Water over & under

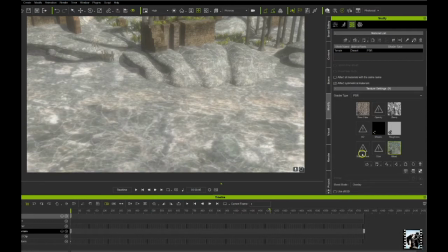(4:10)
So I just selected that and I came down to my UV settings and I gave it a value right here at the first of the animation
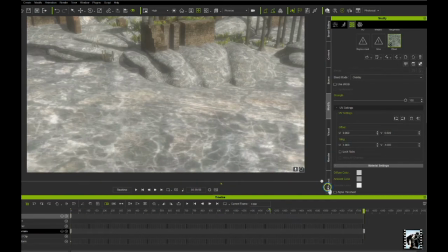(4:22)
and then I gave it a value here at the end of the animation so it creates this drifting effect which might be appropriate for underwater at least
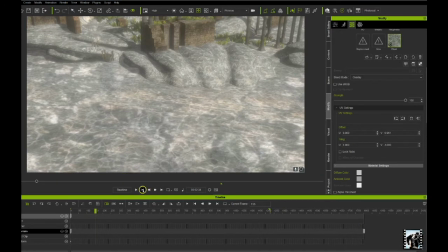(4:33)
it kind of works for me and if you're real clever you'll put that on all of your props I didn't do it on some of the structures
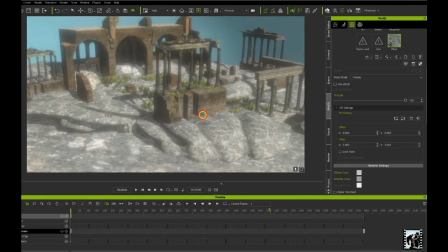(4:42)
just got a little too time-consuming for me so but that
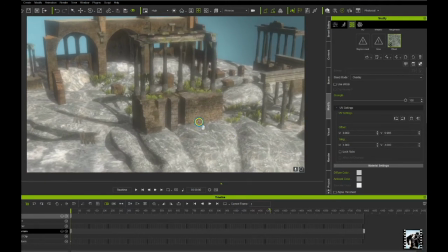(4:47)
would really give it a unifying effect the textures may not move in the right
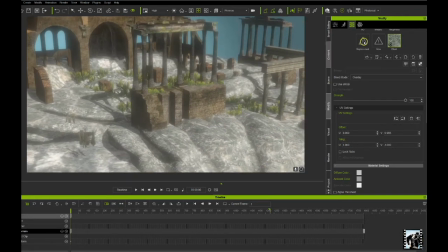(4:52)
direction though if you've got a complicated prop and you're adding a blend map so you might get into some issues
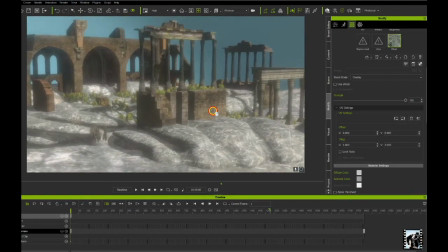(4:59)
that way but for generally speaking it kind of works pretty cool so let's look at the scene here got our swimmer up here we've got our terrain we've got some rocks and I changed
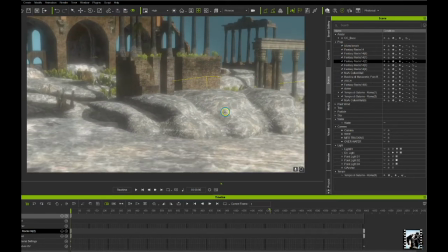(5:15)
the setting on the rocks and gave it that animated texture as well so
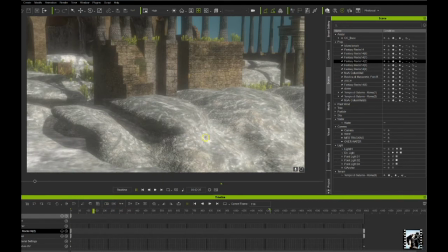(5:24)
when the animations running but you see notice it's kind of moving in some different directions here so not totally super realistic but it kind of works okay so you got these old props the old constructions I got off
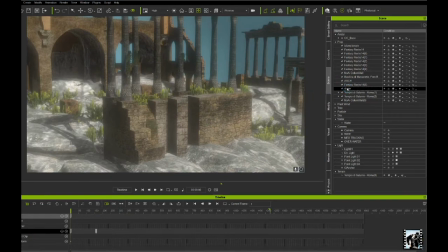(5:40)
3d warehouse and here's the dome that I used just to give it a
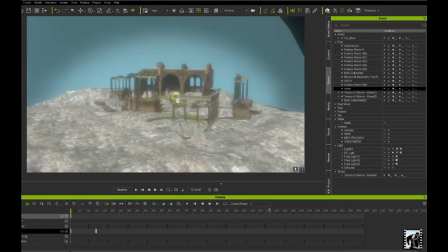(5:46)
uniform background it's just this simple dome these come with
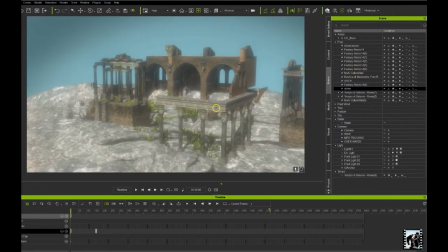(5:52)
iClone and I gave it a greenish blue effect that I wanted for my water and
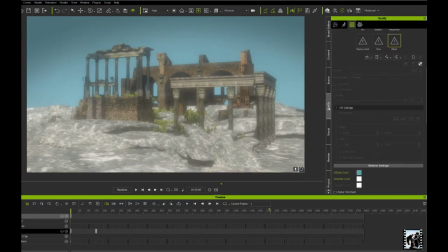(5:58)
then what I did was come over to visualize
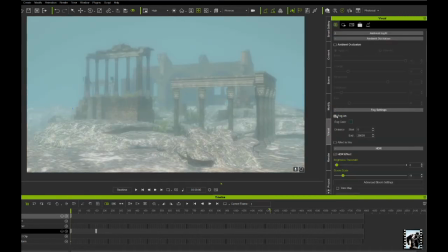(6:03)
and turn my fog and gave it a green color and played with my distance you'll just have to play with that to see what works for you
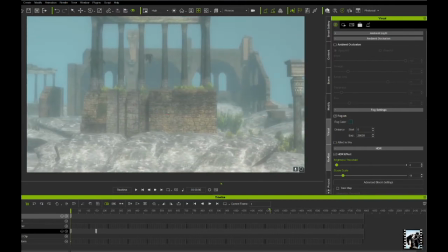(6:13)
also for my overhead shot I added a light I'm going to turn that light off now I've added this directional light
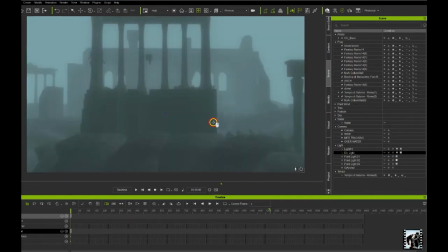(6:25)
now as we go into water you see the fog and
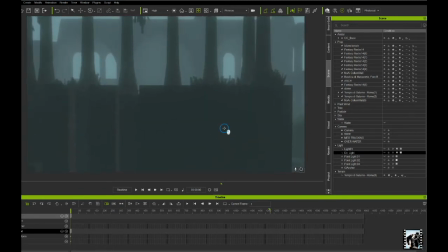(6:31)
this is not water fog this is fog from the visual tab right here this is not the water I've turned the water off so I couldn't use it anyway but they basically work the same way you set a start point depending on how thick you want to look and you
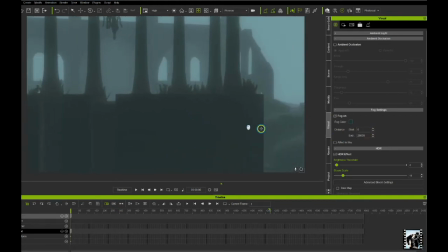(6:47)
play with this number here and and then of course
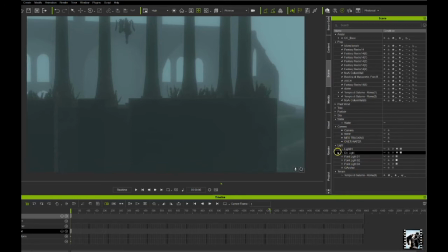(6:53)
added some bubbles and some plant life trees I used horseweed and knapweed I don't know if they're not underwater plants but they look like they could be so the better you dress that the better some of them I have hanging
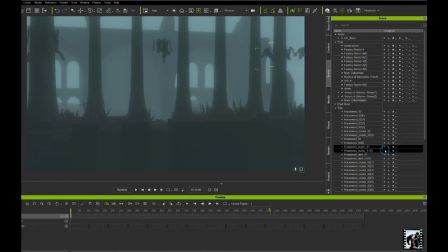(7:12)
upside down for certain shots so here's a
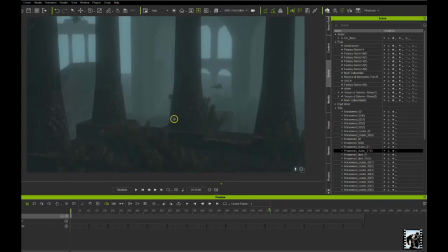(7:18)
shot that I used medium tracking right here there it is and then
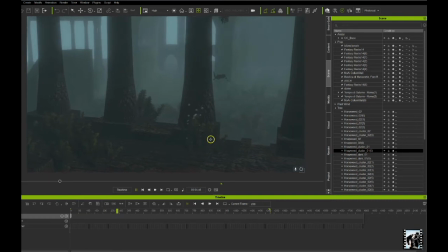(7:25)
of course added some old legacy bubbles if you have popcorn effects you might have some
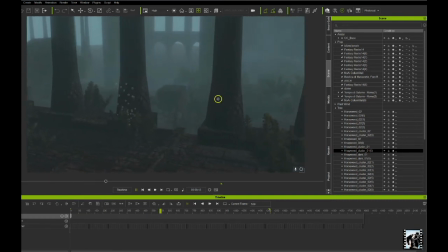(7:31)
better I attached some bubbles to my swimmer
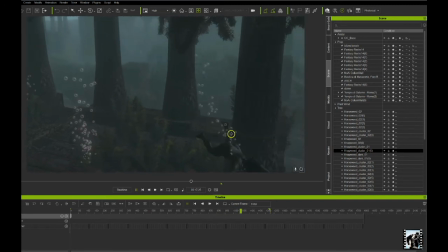(7:37)
and then just played with my lighting. I attached a little bit of a light to my swimmer to give her a little backlight.
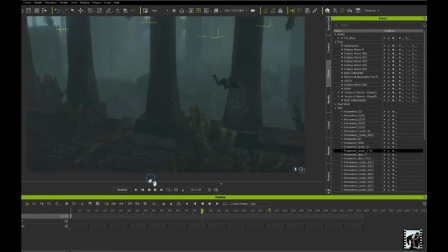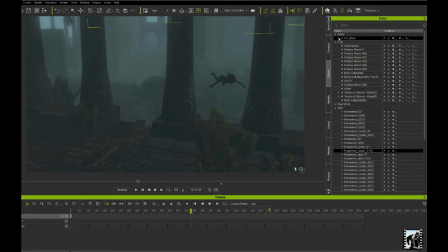There it is right there. I added the bubbles to her and attached that to the face.